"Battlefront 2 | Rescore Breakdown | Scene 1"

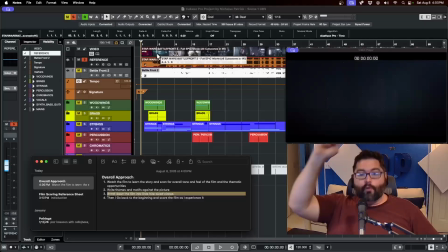So put down those time markers where each scene begins and each scene ends. Okay, and then we execute. Step four. I go back to the beginning and I score the picture as I experience it.
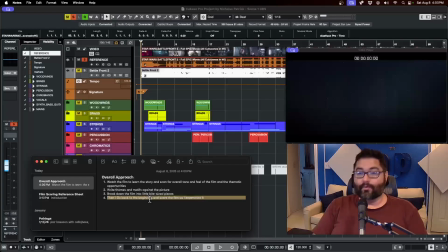What does that mean? From start to finish, I press play and I score the film. I scored scene one, scene two, scene three, and so on.
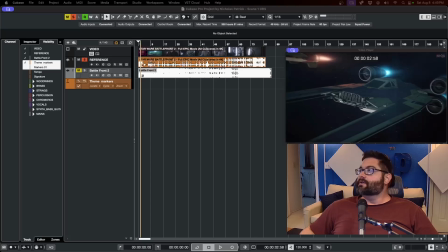All right, so let's go through this one by one. Step one, watch the film, learn the story, scan for the overall tone and feel of the film, and we're scanning for thematic opportunities where the theme can go. Okay, so let's start at the beginning.
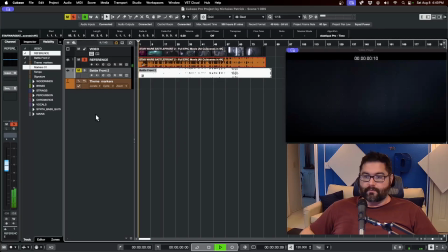I've got a marker track here ready to go to mark my theme, or at least the taste.
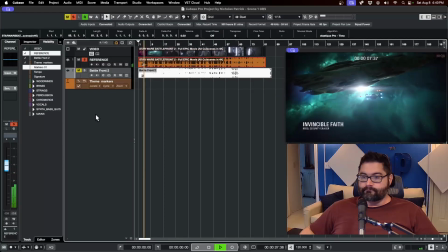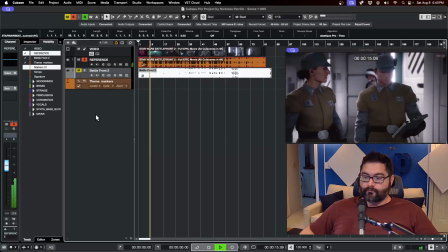Captain, she's highly trained. Deception, infiltration, extraction.
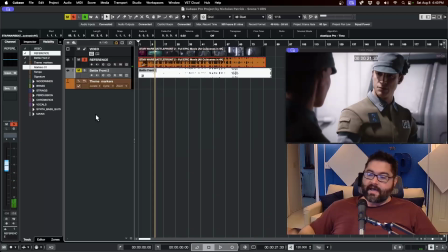She's special forces.
That's our first bit of dialogue. We've had an establishing shot and a first bit of dialogue. How does it feel so far? Does it feel serious? Feel serious to me. Perhaps that should inform our music.
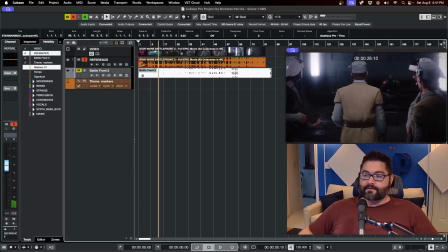Clearly, we're about to be introduced to our main character. What does this feel like?
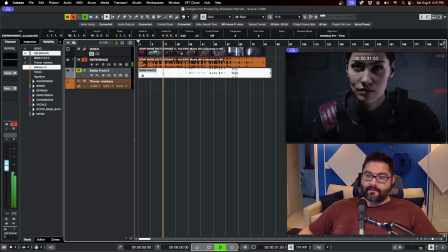Look at that slow rise of the head there, right? She's clearly supposed to be some kind of badass.
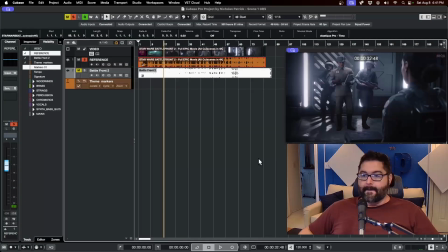I think that should inform our music. Actually, you know what? Let's put a theme right there.
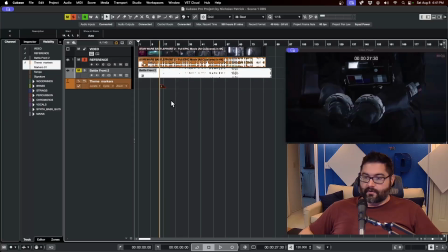We're being introduced to the main character. It's a perfect opportunity. Let's back it up a little bit, shall we?
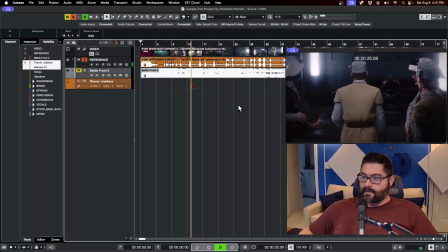Maybe here. Yeah, right there. Perfect.
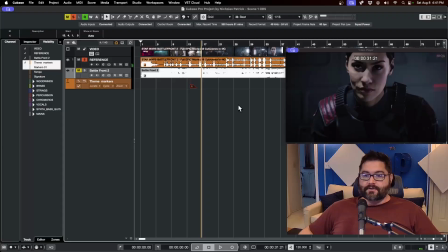All right, so we don't have much time there. So what we'll have to do is write a taste of the theme.
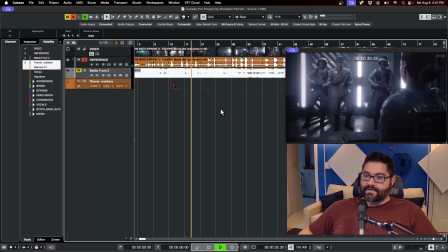Iden Versio.
Let's see if there's any more in here.
Inferno Squad.
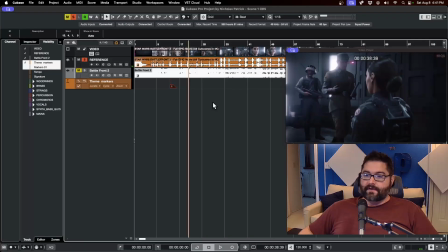Again, keep in mind, tone, feel. Has this moment changed from the next?
Commander Versio. You must be important.
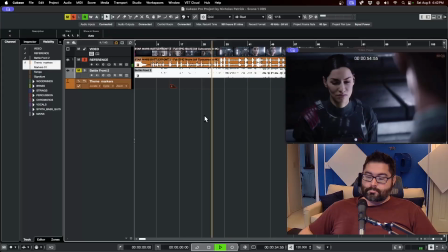Look at me. So let's talk facts.
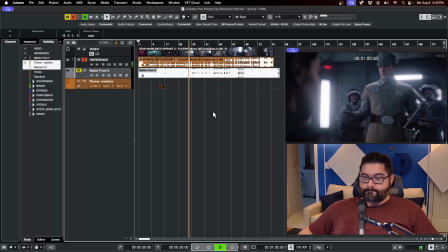That's what I'm here for. You have the activation code. I've got the ability to help you out.
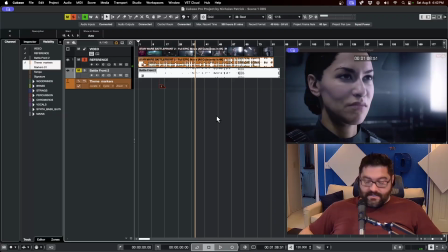Just give me the code.
Okay, so for the sake of time, this is the general feel of the majority of this picture.
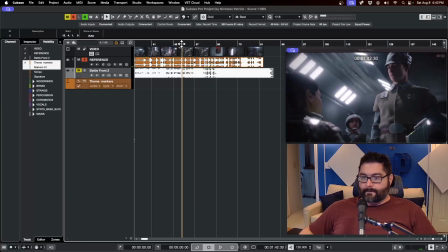There is another spot for a theme. I'm just going to plot it out. So he gives her a line, and then she turns his own line against him. The first time she speaks.
The Empire's time has come.
Right here.
You don't have to go down with it.
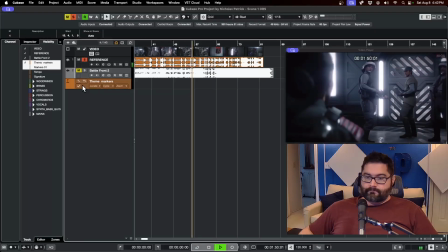You're right. The Empire's time has come.
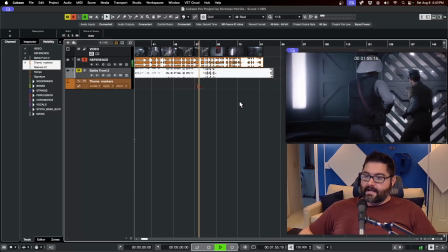Boom, right there. Perfect time. On their exit, perfect time to put the theme in again.
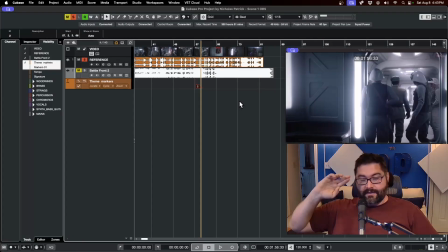Why again so early? Because you want to plant the seed in their mind that this is the main character's theme. You can get away with that early in the film. You can pepper it in a few times, but you don't want to overdo it. But the big moment will come later in the film. Okay, so let's move on to step 2.
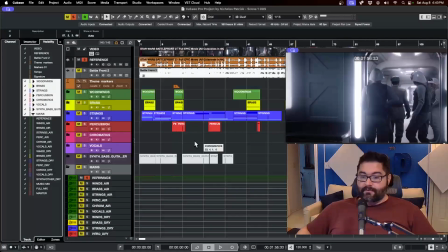And actually, this is where we would actually flesh out the theme. Now, I'm not going to flesh out the theme in front of you.
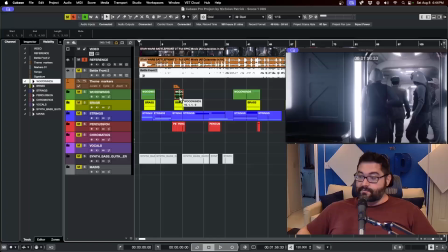I've already done it. It would take far too long. This would be a really long video, but I can show you what I did. So when we introduced the main character, I went with this, guys.
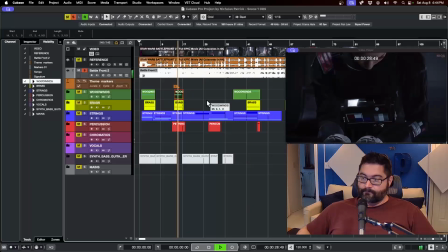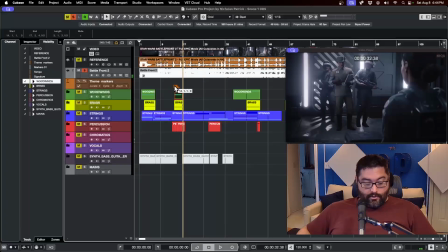Okay, so why? Why did I go with that? Because she's obviously supposed to be a badass.